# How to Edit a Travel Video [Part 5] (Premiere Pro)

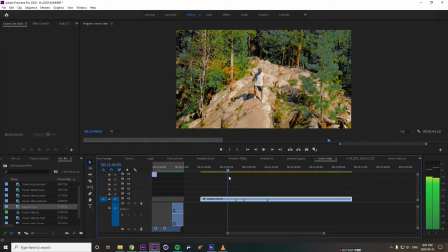The title change from last time.
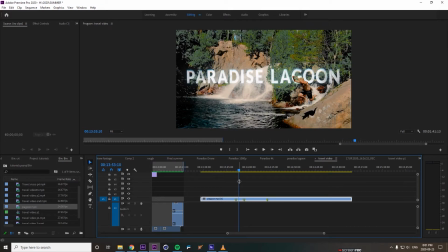So I used this CRT text. I just really like the look of CRT, which is like basically old cathode ray tube TV. So it scans of text like that. So I put that in instead, and I think it looks much better than before.
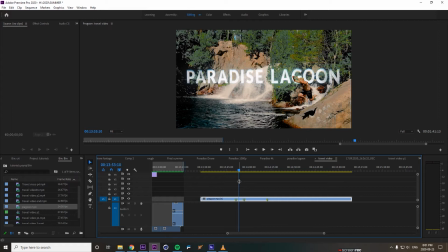It just adds a little bit more. The texture is really cool. And then I also took the time and masked out my friend here, just so you can see when he's jumping. It's like he's jumping through the text, just to make it feel more like it's in part of the scene.
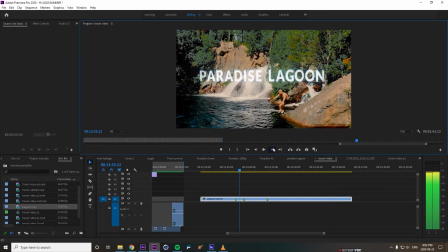So I'm super happy how that turned out.
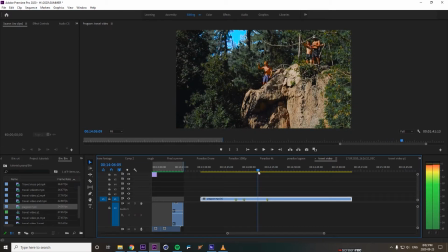This is basically the same. So here I basically edited to the beat.
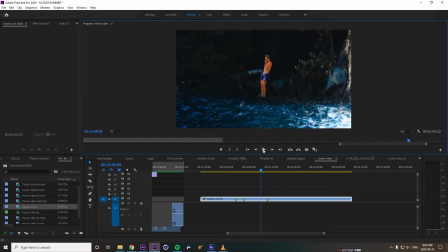I felt like we didn't really need to see the whole cliff jump. There's a couple spots where it's us jumping off, so this one didn't need to be played all the way through. And then I decided, since I had the close-up of me jumping in and then also the close-up of my friend,
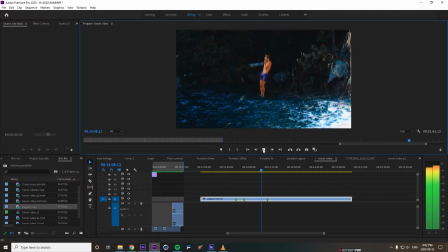but my friend was only half the footage, I thought it'd be cool to just flip it around here. So I come in, he comes out.
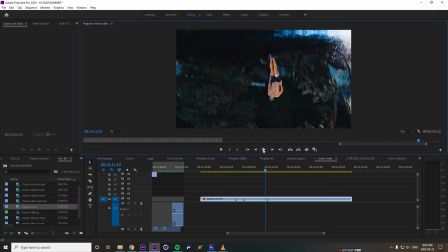I thought I just added a little bit more to it. You don't have to go and do anything complex with your travel video, but I just find it adds a little bit more interest, and I like just seeing what I can do with the footage and what I can create.
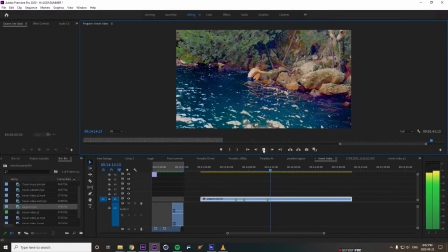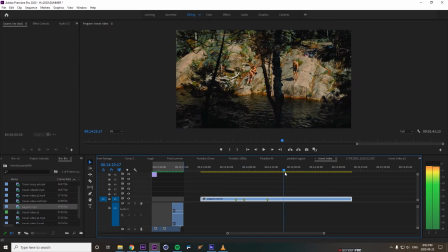Okay. Basically just filling it in with the other good footage I had.
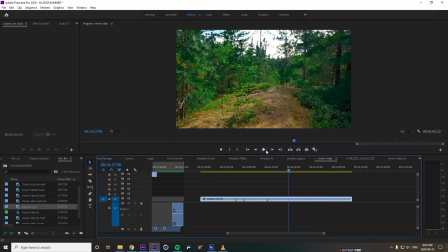Right here kind of transitions nice, so it's walking through
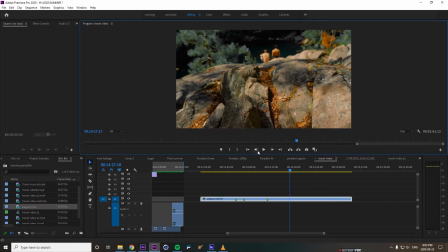and then it kind of goes upwards in motion,
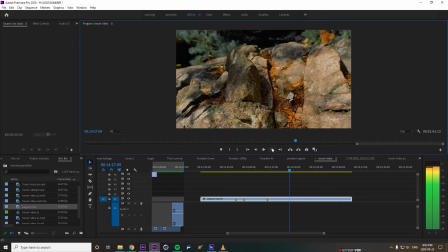goes upwards and then cuts straight to the next one, which is kind of taking the same motion here.
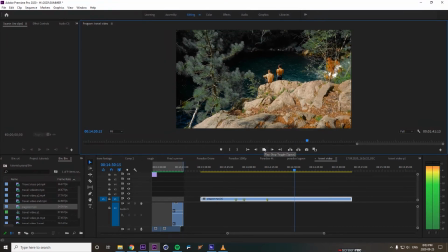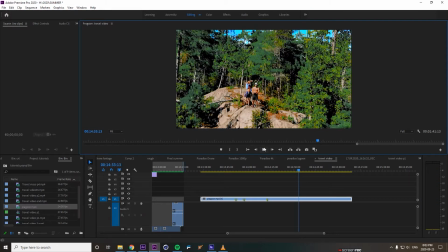And then I basically speed ramped this to the music and then faded in the next scene, so it just kind of seamlessly goes together. Something again you don't have to do, it could just be a straight cut, but
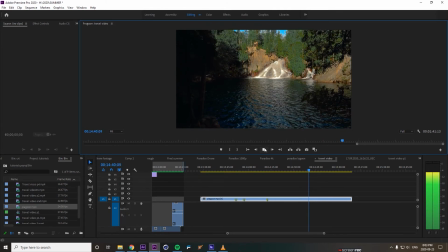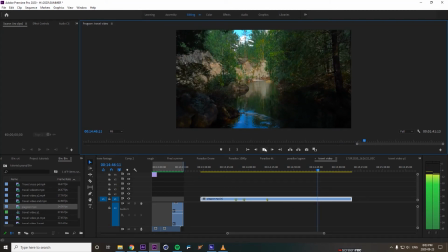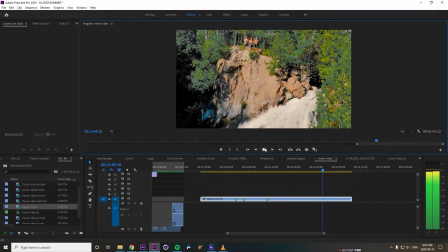and
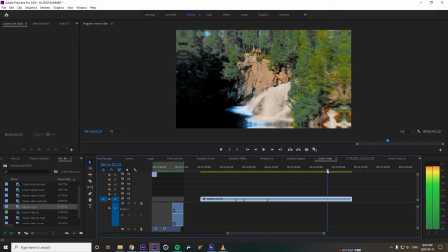And then there, I just used a zoom out effect because
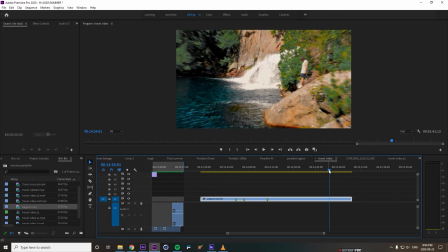the drone was already going backwards, and then it kind of matched with this shot,
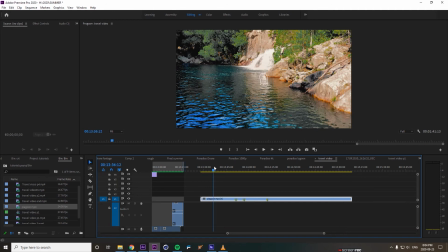and I thought this shot was a good kind of tie back to the original shot of my friend jumping in, and then just a little logo, my media logo pop up, and then that's kind of it.
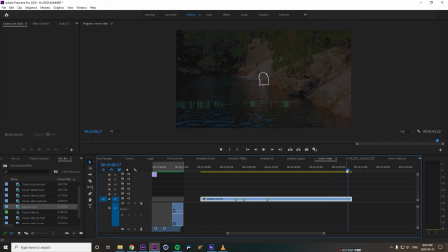So I hope you guys create something pretty exciting from this. Just see what you guys can do. Don't be afraid to experiment, and I would love to see your videos.